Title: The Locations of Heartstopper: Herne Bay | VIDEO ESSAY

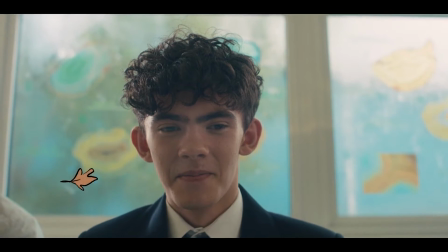My name is Lily, and I am a filmmaker with a recently acquired bachelor's degree in motion pictures.
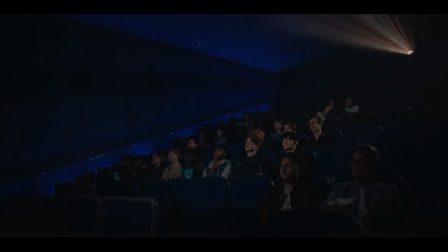One of my many passions is analyzing TV shows and movies to death about very specific things and making people listen to me talk about it.
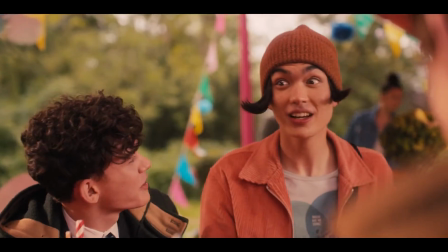Today, I want to tell you about my most recent obsession, a wonderful little Netflix show called Heartstopper. More specifically, I want to talk about the primary filming location of Heartstopper, Herne Bay.
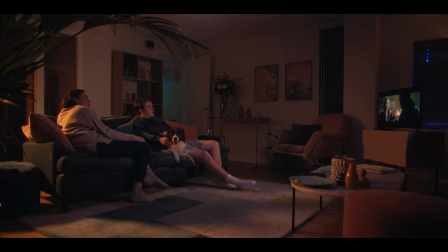And before I dive headfirst into this, there are lots of spoilers ahead. So go binge the show over a weekend like I did and come back.
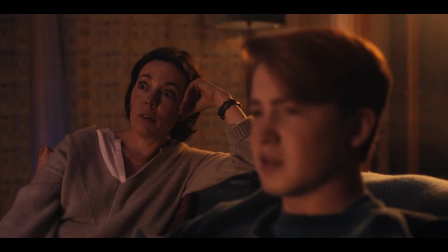You'll appreciate it more.
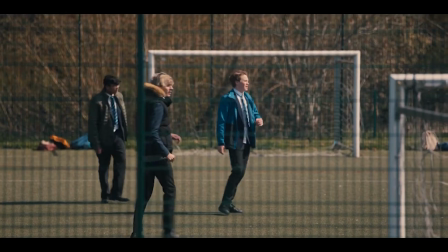Heartstopper is a coming-of-age story about falling in love for the first time, so the tone stays very joyful and lovely for a majority of the show.
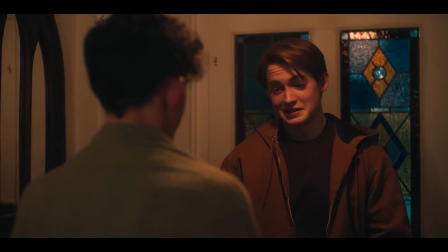In order to keep that feeling true to what writer Alice Oseman had intended, they chose to film in the small town of Herne Bay.
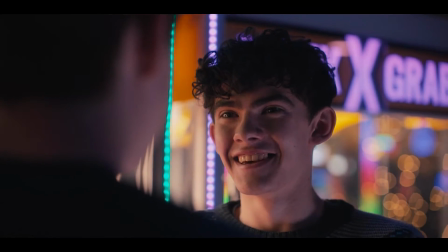Wasn't that obvious?
While there are a few locations outside of the town that were used, they weren't as prominently featured in the show,
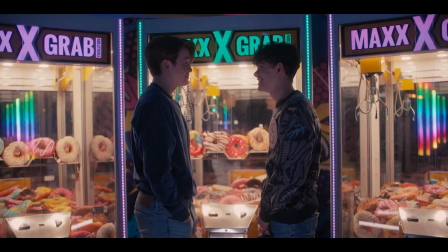which is why today we'll mostly be focusing on the locations filmed there.
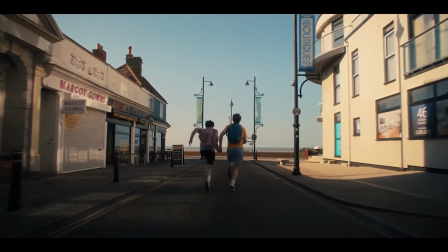Herne Bay is a seaside town on the northern coast of Kent, England, that was established in the 1800s as a small shipping community.
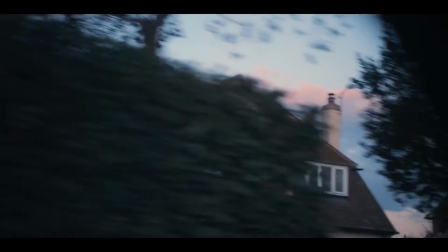The town has a very quaint quality to it that feels similar to anyone else's hometown.
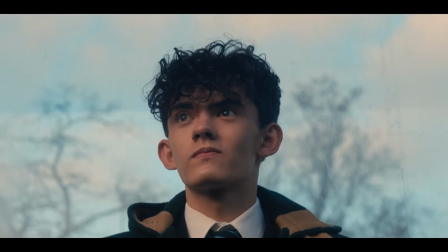With its slow-paced culture and scenic views, it feels like the perfect place for a love story.
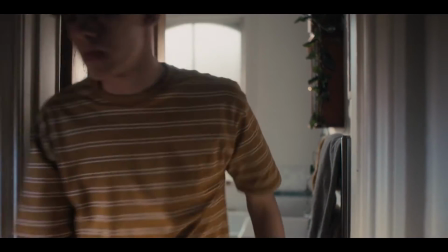It's insular and self-contained, which contributes to the show's tone and aesthetic.
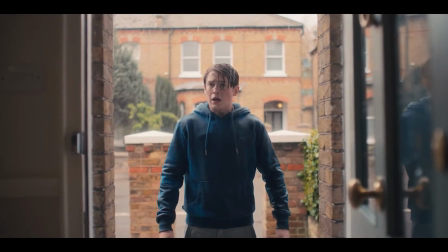Herne Bay visually gives the show a warm and comfortable feeling through its Victorian-style facades and dynamic filming locations.
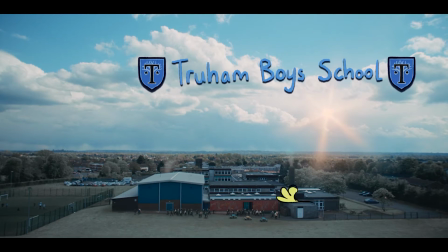While the art department of Heartstopper did a phenomenal job transforming Herne Bay High School into Truro Grammar School for boys,
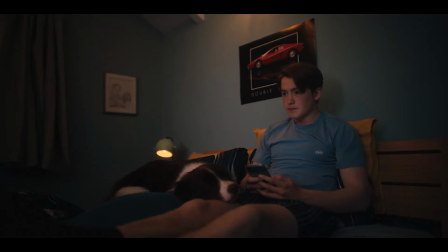they also built a few sets there, including Nick and Charlie's bedrooms. The school corridors are filled with turquoise, blue,
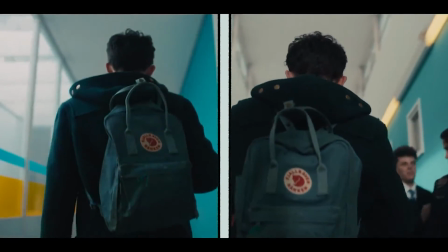and yellow from Alice Oseman's original color palette from the graphic novels, invoking feelings of warmth and calmness.
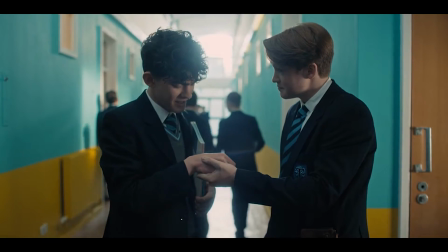Since this is where a lot of the story takes place, it's important to notice how much it adds to it.
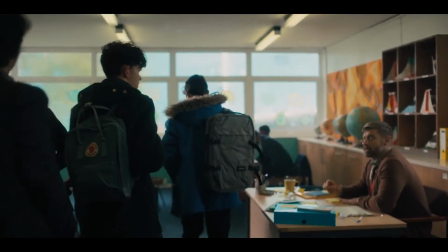Herne Bay High has wide, colorful corridors, dynamic classrooms, and perfect outdoor spaces for the characters to hang out.
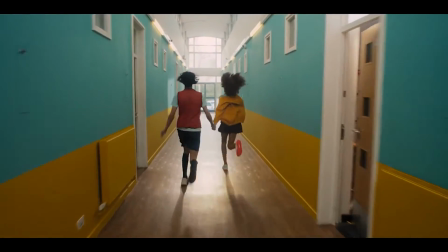It gives the story room to breathe, and the characters plenty of places to explore.
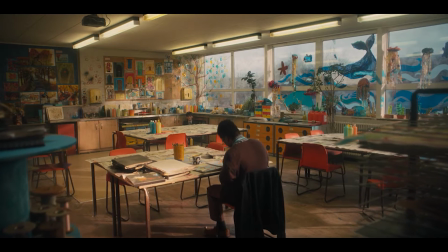The art room becomes a sanctuary for Charlie when his practice room becomes unsafe from Ben-Ho.
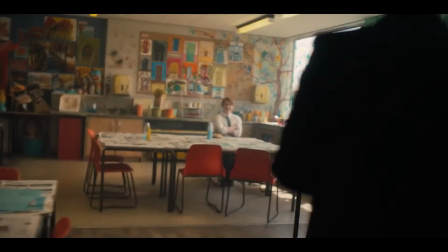This room alone is a very tangible representation of every queer person's safe space, whether that's a person or a real place.
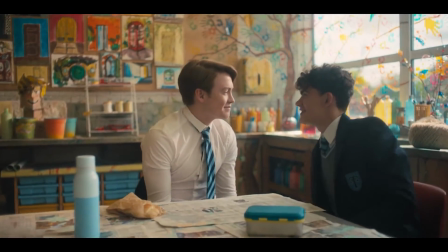It's full of color, and even comes with its own queer mentor.
So everything's okay.
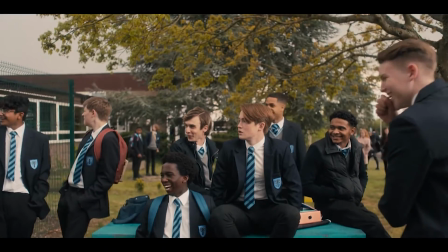We get many scenes of Harry tormenting Charlie and Tao, both outside the front of the school and during lunch,
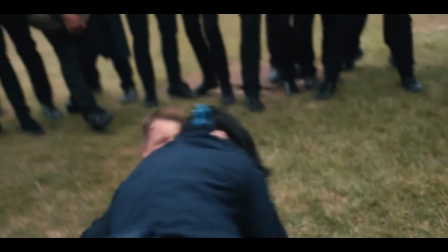which eventually escalates to a full fistfight between Tao and Harry. This can be very symbolic of coming out.
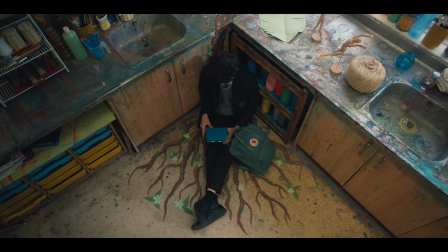Being inside is safe and comfortable, while being outside can be intimidating and dangerous.
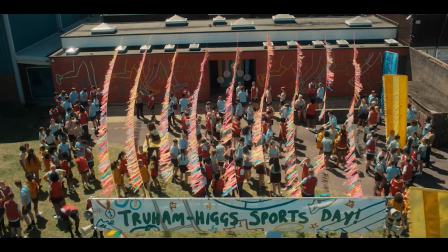Although in the last episode, we get a nice sense of closure to this idea in the sports day scenes.
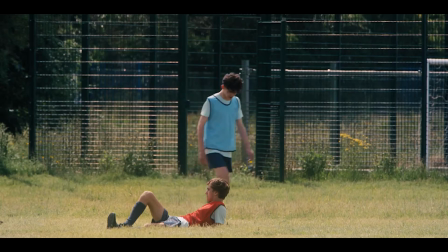Charlie stands up for himself against Ben, resolves his conflict with Tao,
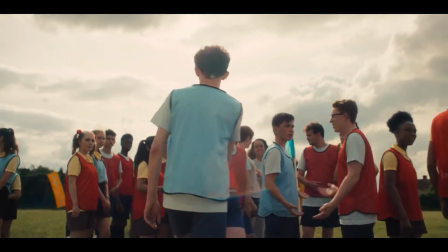and Nick leaves the rugby match in order to confess his love to Charlie, also risking everyone finding out about their relationship in the process.
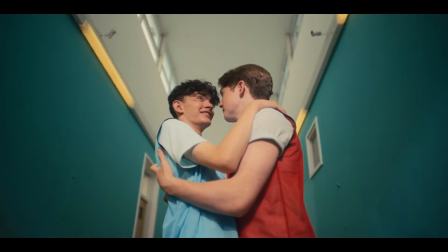Needless to say, the school has a lot of significance in the show.
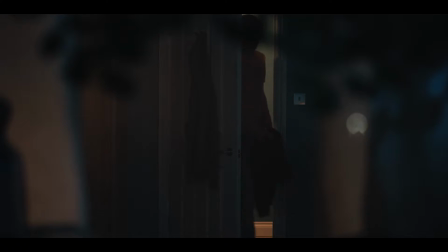In comparing Nick and Charlie's houses, they visually appear very different.
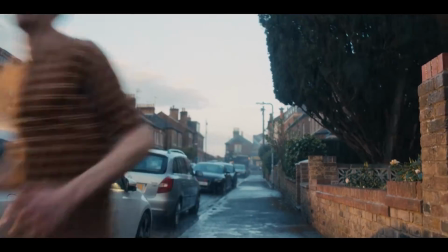Charlie's house is in a neighborhood of Herne Bay that features a Victorian architectural style,
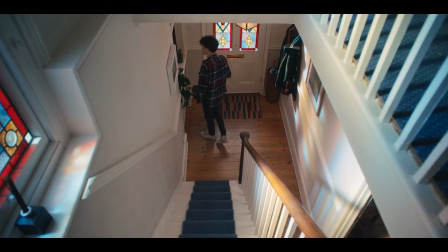which feels representative of Charlie, in the sense that it's been through a lot.
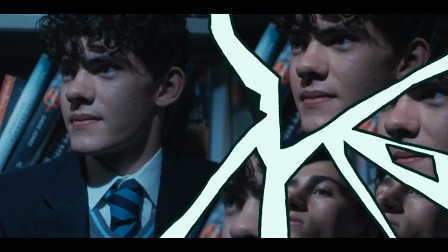There are some rough edges and places that need fixing, but it's dependable, and still full of life.
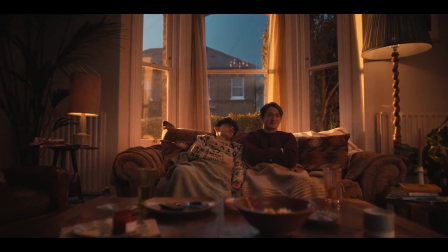The interior of Charlie's home is made to be cozy and charming, especially in the scene where Nick almost holds Charlie's hand.
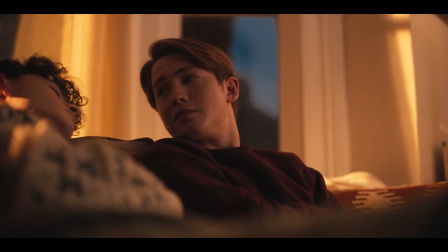Those large windows letting in golden hour, a movie, and a warm blanket on a winter evening.
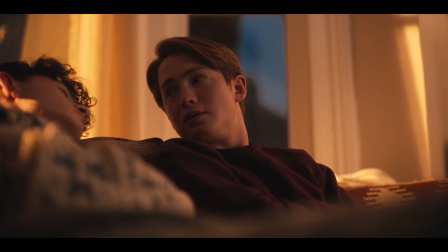The house transforms for them in their own little world,
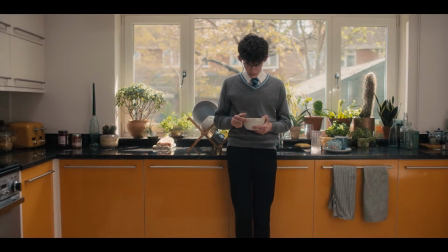versus when Charlie is alone, like he is in the kitchen after breaking up with Ben the night before.